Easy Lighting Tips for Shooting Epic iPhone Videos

In this video, we're exploring how to work with different lighting conditions.
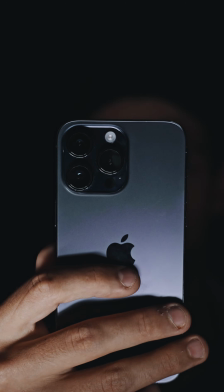Let's start with a tool built right into your iPhone, exposure and focus lock.
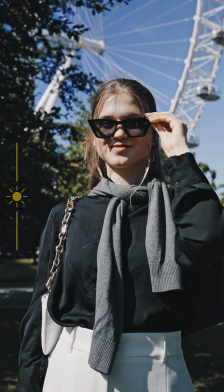(0:20)
You can often rely on the iPhone's ability to automatically adapt to different lighting conditions, which generally provide a good result.
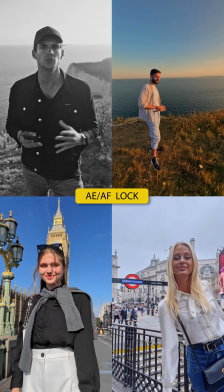(0:29)
But the exposure and focus lock allows you to take control of the outcome as you see fit.
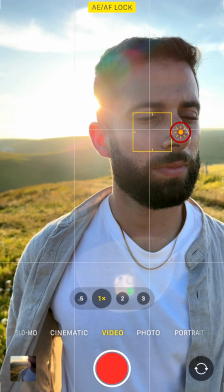(0:35)
Just tap and hold on your screen and the iPhone will lock the exposure and focus.
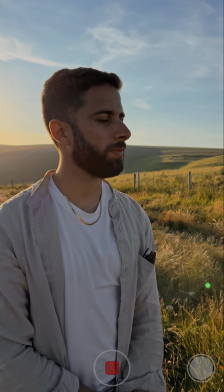(0:39)
This is vital in maintaining consistency in your shots, especially when you move or pan across a scene with changing lighting conditions. Now, let's discuss working with natural lighting. First, we can't control natural light, but we can learn how to take advantage of what it provides.
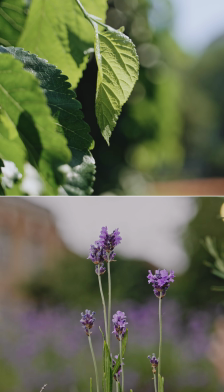(1:02)
Different conditions and times of the day present various forms of natural light, each offering unique advantages and posing distinct challenges. Your ability to adapt to these changes and work with what natural light provides can significantly enhance the quality and mood of your videos.
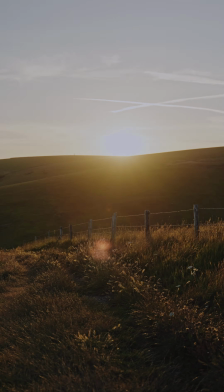(1:20)
One of the best times to shoot is during golden hour, the period shortly after sunrise or before sunset.
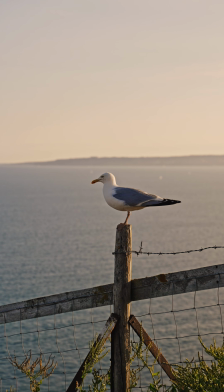(1:27)
This time provides soft, warm light that can truly elevate the aesthetic of your footage. Take a look at our model, Phidias.
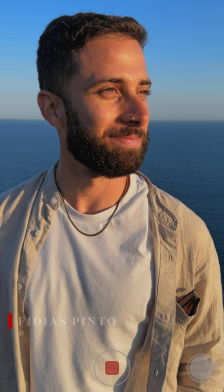(1:36)
The light falling on him is warm and directional, yet the shadows he creates are not pronounced.
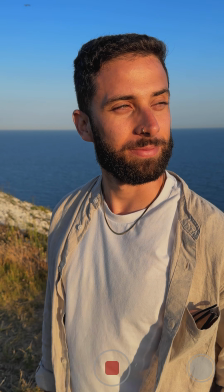(1:42)
Also, the sky behind him has a similar brightness without much contrast. This soft, warm light can add a cinematic touch to your footage.
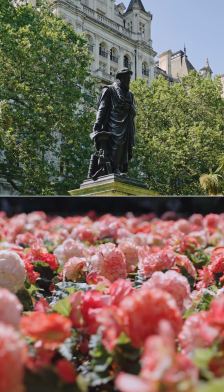(1:54)
But let's also consider broad daylight, where the sun is at its highest. During broad daylight, the light is more intense.
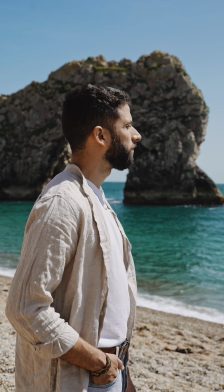(2:01)
This type of lighting is not very flattering on faces. People will start squinting, and you'll get strong shadows over the eyes.
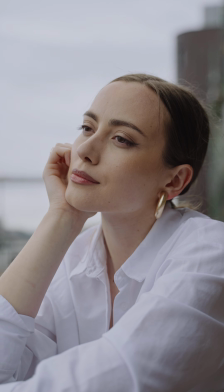(2:11)
Overcast conditions, on the other hand, offer diffused, soft light that result in even low-contrast scenes.
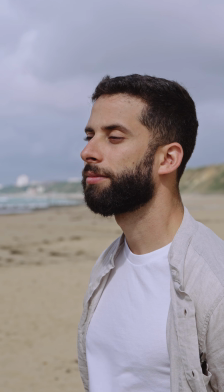(2:18)
Let's have a look at Phidias now. You'll see that there is a subtle, even light on him.
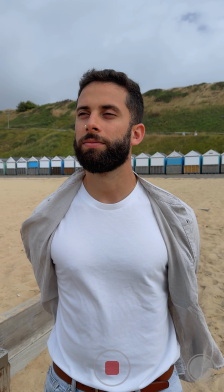(2:23)
There are hardly any shadows, and the brightness of the sky matches the rest of the scene.
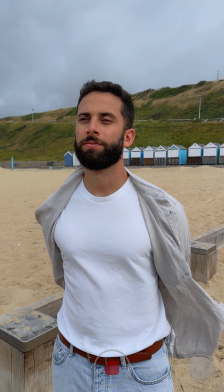(2:28)
This diffused light can give your footage a serene and calm mood. We also have different types of light direction: front lighting, side lighting, and back lighting.
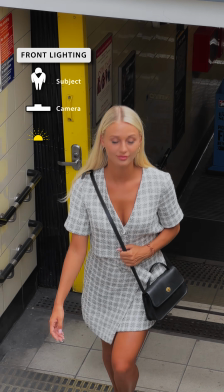(2:42)
Front lighting illuminates your subject fully, reducing shadows.
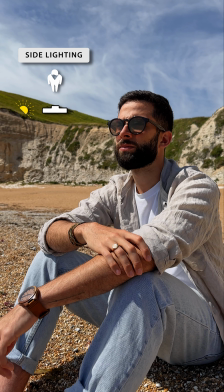(2:47)
Side light can give your subject more dimensionality or create a different mood.
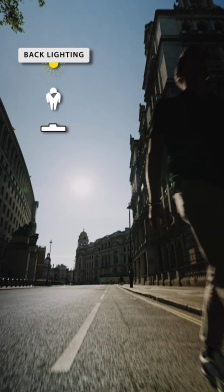(2:52)
Backlighting, however, can create a silhouette effect, which could be used creatively. Now let's do a quick exercise. Extend your hands and rotate around yourself, observing how the light changes on your hand.
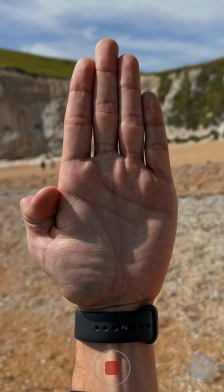(3:10)
Notice how the shadows change.
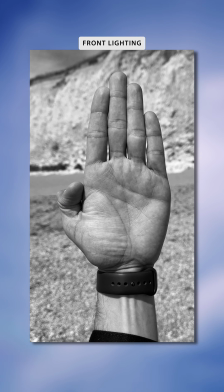(3:18)
There you go. Now that I did a full round, I can understand where is front lighting, where is side lighting, and where is back lighting.
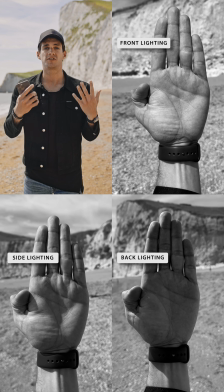(3:25)
Now you know how to read light so that you'll be able to position yourself based on the mood that you want to achieve in your video.
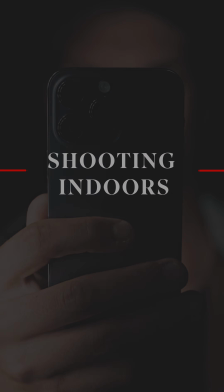Now let's move indoor and see how we can use available light to our advantage.
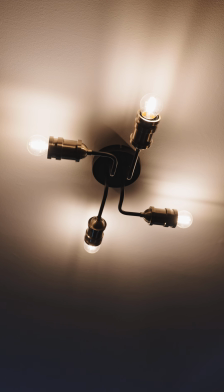(3:43)
Often people use the available artificial lighting such as overhead lights, and this can be a bit tricky. While they illuminate your subject, they can often create strong shadows, especially when used as the sole light source.
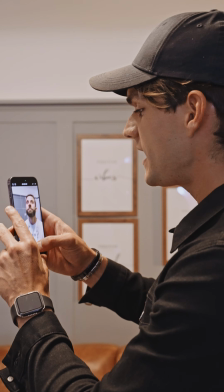(3:57)
Now let's have an example with Phidias, and we can see that the light is not very flattering at all.
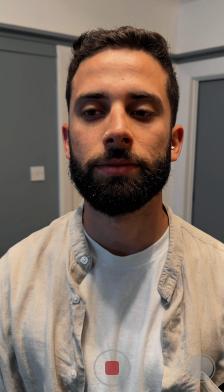(4:03)
It creates some strong shadows under the eyes and doesn't look good at all. Contrast this with natural light from a window, and here we have a few options.